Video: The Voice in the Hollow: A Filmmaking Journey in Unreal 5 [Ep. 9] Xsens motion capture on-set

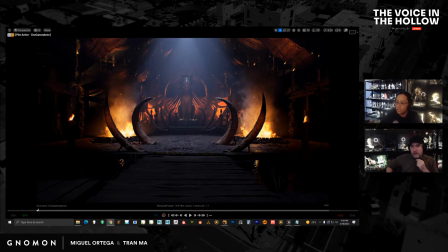So Miguel had already laid out the shot, and we had a first look, and we were really happy with it. We thought it looked great, right? But now I'm doing my pass, which is just more detailing it. Which we do for everything. Yeah, Miguel and I pass things off to each other all the time.
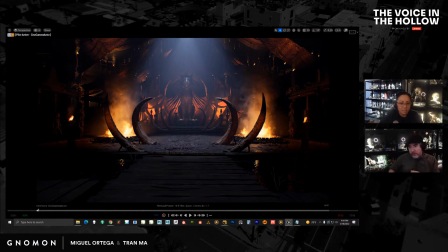I'll show you. There's no ownership. No, I'll show you another one later that I'm kind of struggling with. I'm just going to give it to Miguel, and I'm just going to go, okay, Miguel, you fix it. And that's just how it works. I'm like, I'm tired. I don't know what's wrong with it. This case is not this case. It's just a matter of Miguel has a bunch of stuff to do.
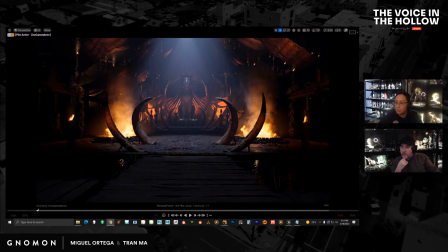And this is kind of my job, right? I am a detailed oriented person, and I'm technically production designer, so I should be doing this. So what I've done here is just flesh out the background.
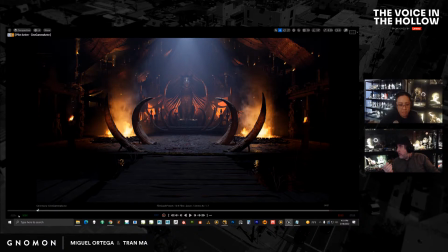Do you have the old one to compare it to? Or Uh, I could open the old one. yeah, why don't you open the old one? Yeah. And compare it here. And then while you're doing that, I'll just show a couple other angles.
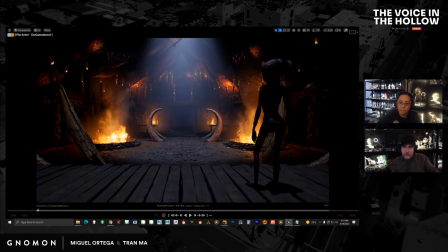So I have the reverse angle now. We didn't have anything in the reverse angle, right?
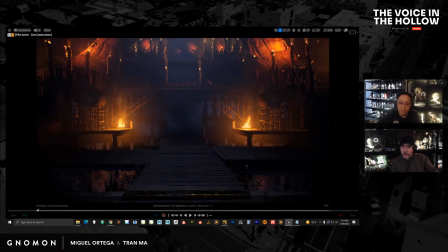And then just a close up of that reverse angle. So this is still not done.
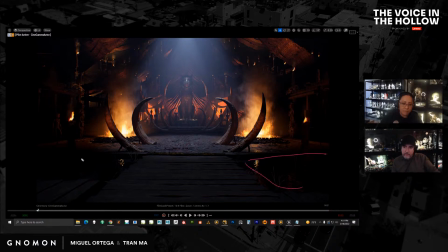Over in this area, you know, I'm thinking maybe putting like a puddle of some sort just to have some reflections, but reflection's not quite working the way I thought it would, or at least the way I expect. So we'll see about that.
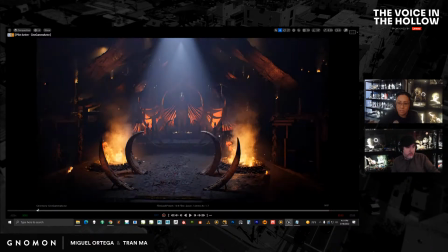And if I show you, I'm going to change, let's move around so you can see how the environment looks, right?
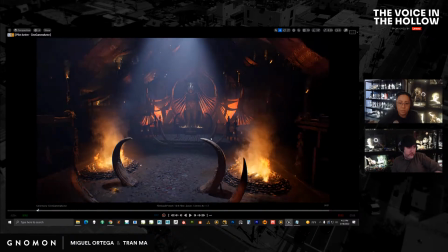There's a couple of things that happened when we upgraded from early access to preview.
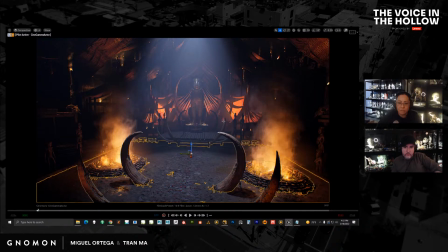So if you look at these cloth pieces here, they actually have translucency. So there's light source behind it, flickering and shining through it.
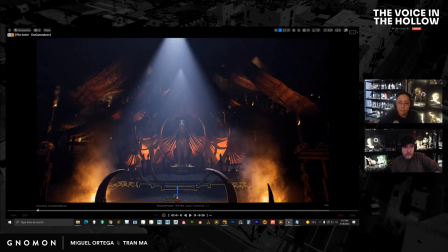That's why you're getting this look. And it's happening up here with a lot of these other pieces. So I made these new ones up here. And in early access, the translucency did not seem to really work properly. It did something, but it never really allowed light to come through.
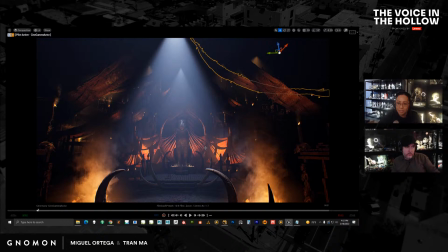So this is great because this is what I was hoping originally in early access for it to work
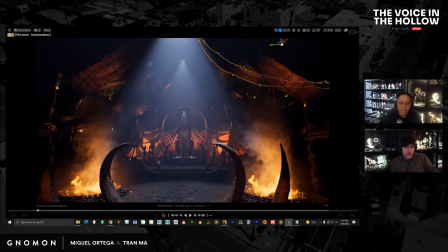but it so it changes the way you want to light something. I think it looks more dramatic when you have light instead of,
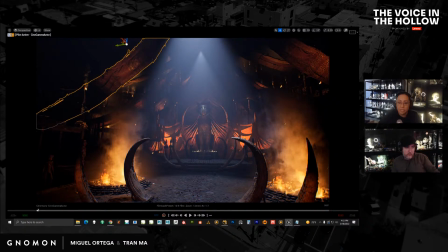you know, we have some front lit surfaces, but now you have like more diversity, right?
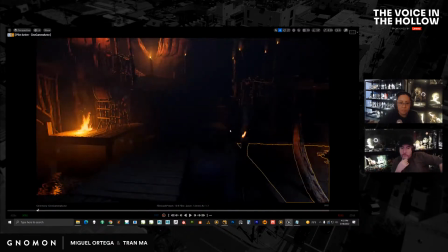Let's look around over here.
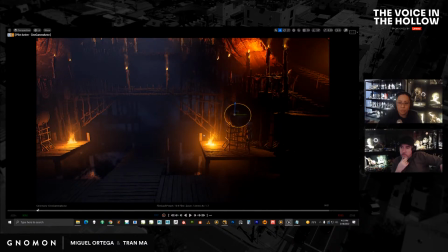These are just temporary. We do want to have really cool drum players over here in these ends during a ceremony. And then I think I showed whatever is cool. I'm going to break the lighting real quick.
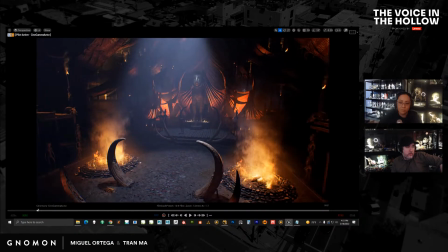So while I'm working and trying to lay this out, I can't work in this type of lighting because it's too dark. It's great for the shot, but as far as moving stuff around, it's difficult. So what I do is I have a different light setup, and I'm going to turn everything off.
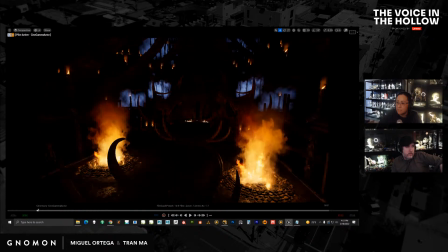Just turn off the lights here and my fog. Okay, so I just have my fire.
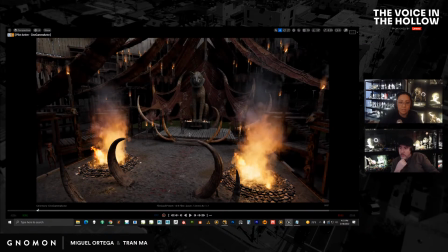And then I load an HDR on, and this is what the environment looks like, right?
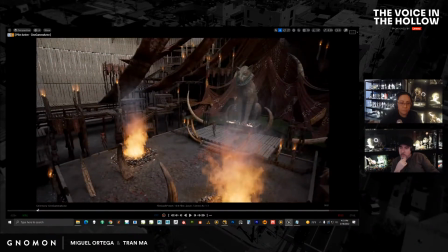It's not all completely fleshed out.
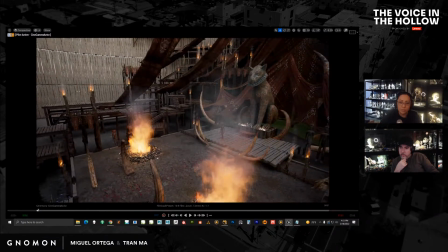It might just be blank here, or Miguel might find shots and he wants to fill this out, or he might have certain ideas.
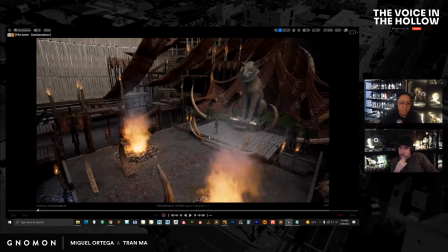I'm not really sure. Once he gets this level, he can change it, and I can relay out some stuff.
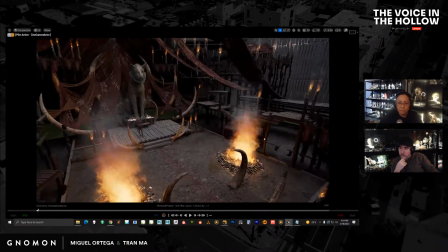So we'll probably talk about certain things that have to change,
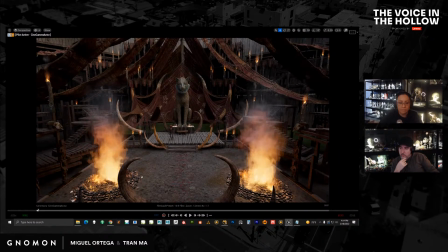but I feel that if you build a set in a way that feels logical and makes sense, when you try to find shots or you light something, it's just going to look nicer, more interesting.